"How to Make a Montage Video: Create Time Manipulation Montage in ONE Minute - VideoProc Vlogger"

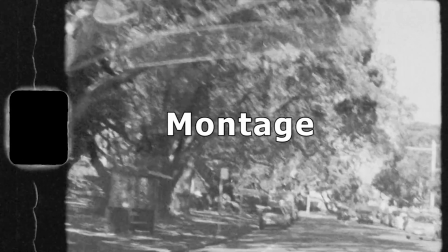[0:03]
The term montage is derived from French, which means putting together or editing.
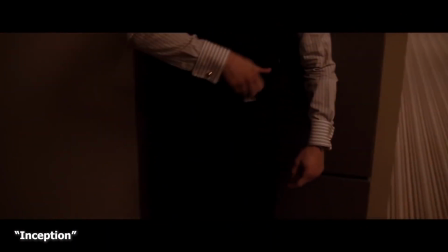[0:10]
In movies or videos, montage refers to a special and artistic editing technique.
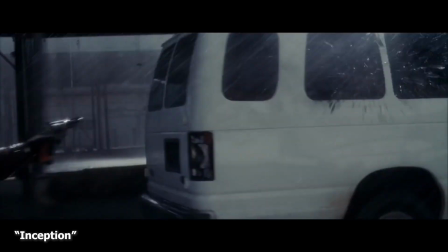[0:17]
It lets us tell the full story without the limitations of space or time.
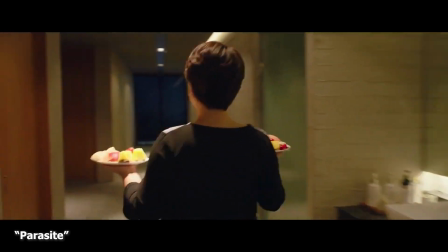[0:24]
Furthermore, in some cases, a montage can be a useful way to convey emotions and thoughts.
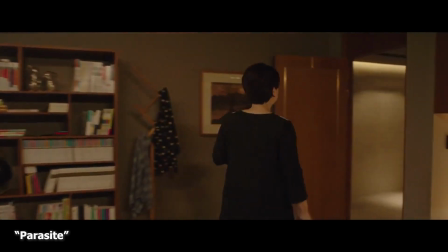[0:31]
Primarily, montage can be classified into two types: narrative montage and expressive montage.
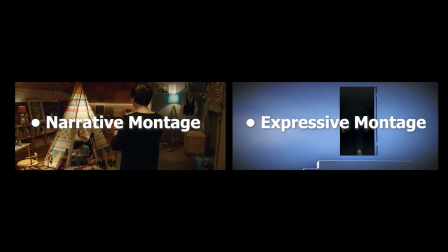[0:41]
Meanwhile, we can separate these two major types of montage into different categories according to certain functions.
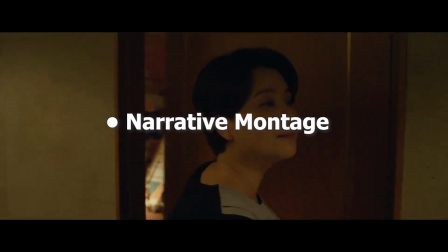[0:49]
And today, we are gonna talk about one of the narrative montage techniques: time manipulation.
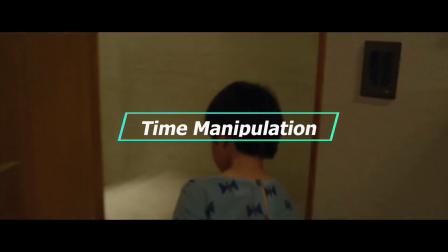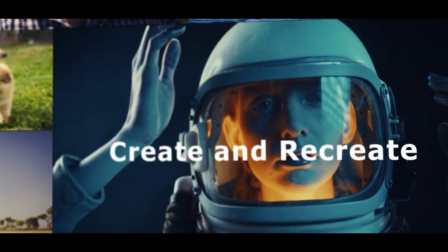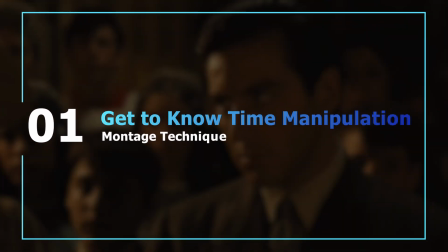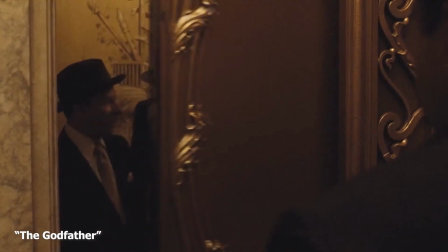[1:15]
This kind of montage can give a bunch of information to audience in just a few shots,
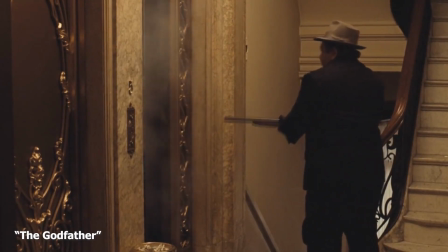[1:21]
and this can help audience understand the time sequence of the storytelling quickly.
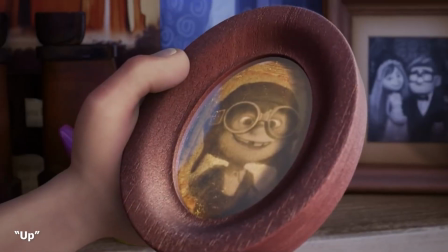[1:27]
For example, Pete's daughter, the director of Up, tell the whole story of Ellie being with Carol in less than 4 minutes.
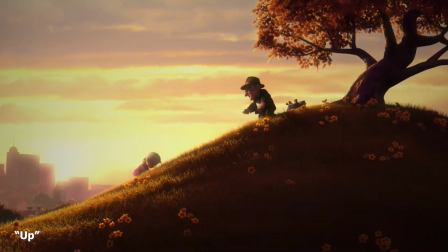[1:36]
In addition,
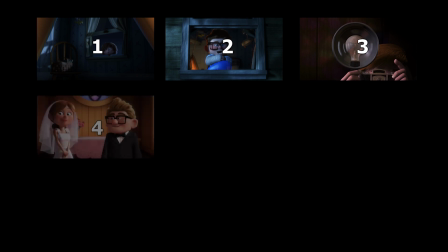[1:38]
he clearly described how Ellie and Carol got together and what are their personalities in just 7 shots.
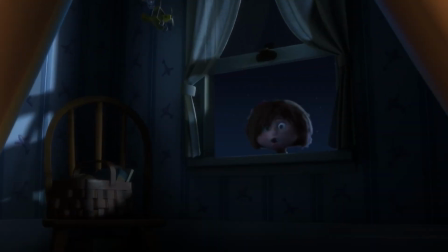[1:46]
Let's watch a clip.
You know, you don't talk very much. I like you.
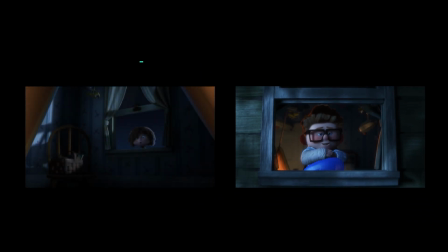[1:55] Wow.
We can find it describes the different personalities of Ellie and Carl. Meanwhile, we can feel they two are attracted to each other. Keep watching.
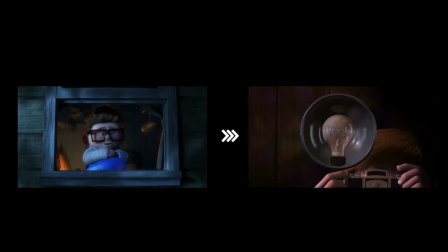[2:10]
The scene changes from the popping of balloons to the flashlights of the cameras. Herein, the director uses the techniques of expressive montage and a sound match
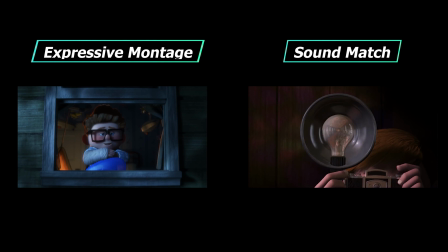[2:22]
to show the passage of time as well as take the audience to the next narration naturally.
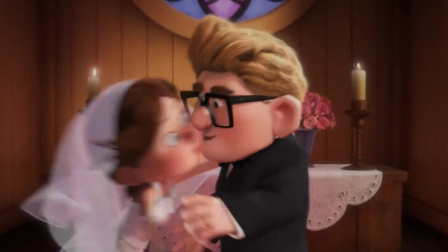[2:29]
The director uses 4 shots to show the wedding scenes.
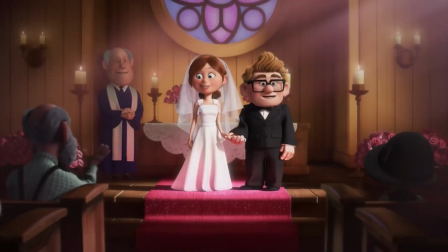[2:33]
Meanwhile, he uses a comparative shots to show the difference in the personalities of Ellie and Carl's families.
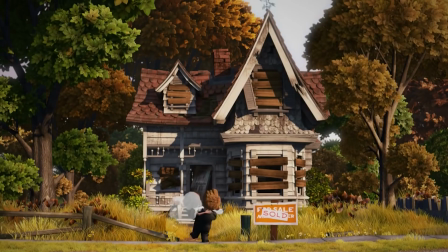[2:41]
That's the magic of montage.
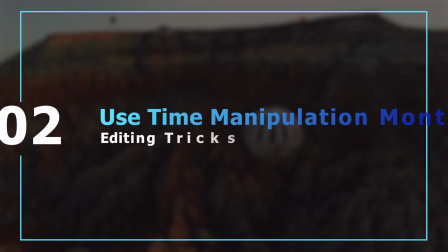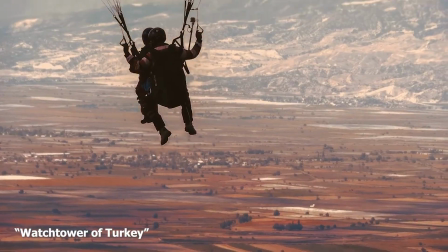[2:51]
Actually, this montage technique can also be used in routine daily editing.
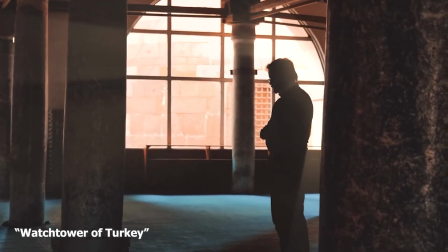[2:57]
We can see the uses of time manipulation in many travel vlogs.
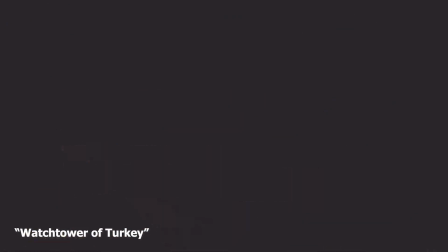[3:02]
In order to achieve this, a complete sequence should be in our head before we start editing. For example, I want to use this technique in my video to show the boys grow up.
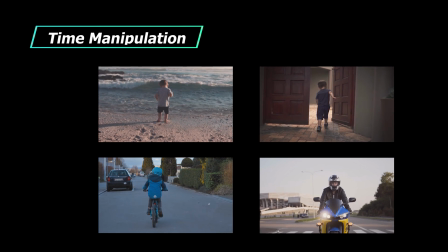[3:15]
First, I prepare 4 clips which look like this. Each can show a different stage of this boy.
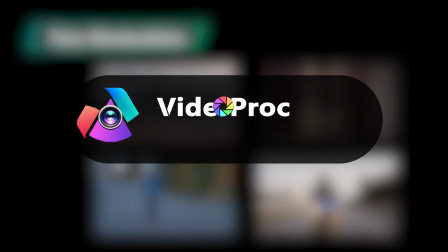[3:22]
Then we download the VideoProc flagger for free.
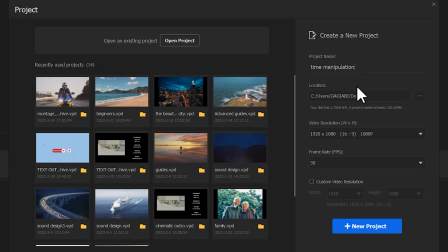[3:29]
Open it up. Start a new project. Drag the prepared footage onto the software.
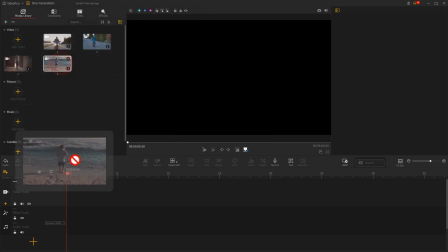[3:39]
Then, according to the time sequence, we drag these 4 clips to video track by turn.
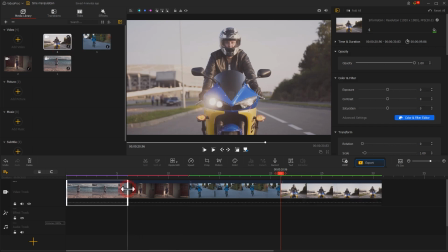[3:47]
Then let's use the mouse to drag the ends of each clip for changing the durations.
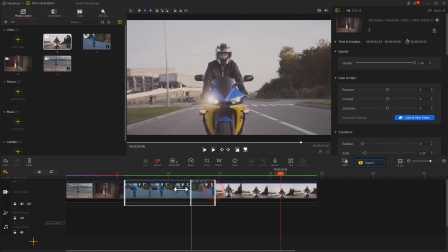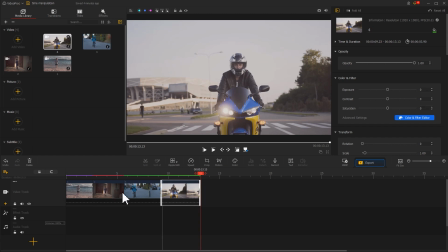[4:00]
Preview the work.
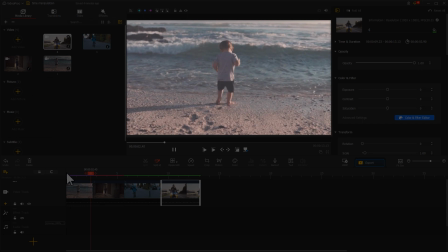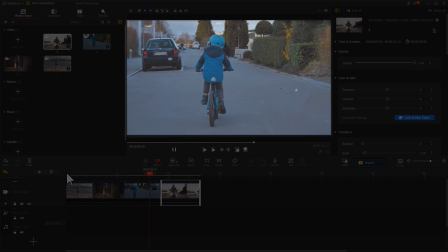[4:09]
We can feel the boy's growth in these 4 simple shots.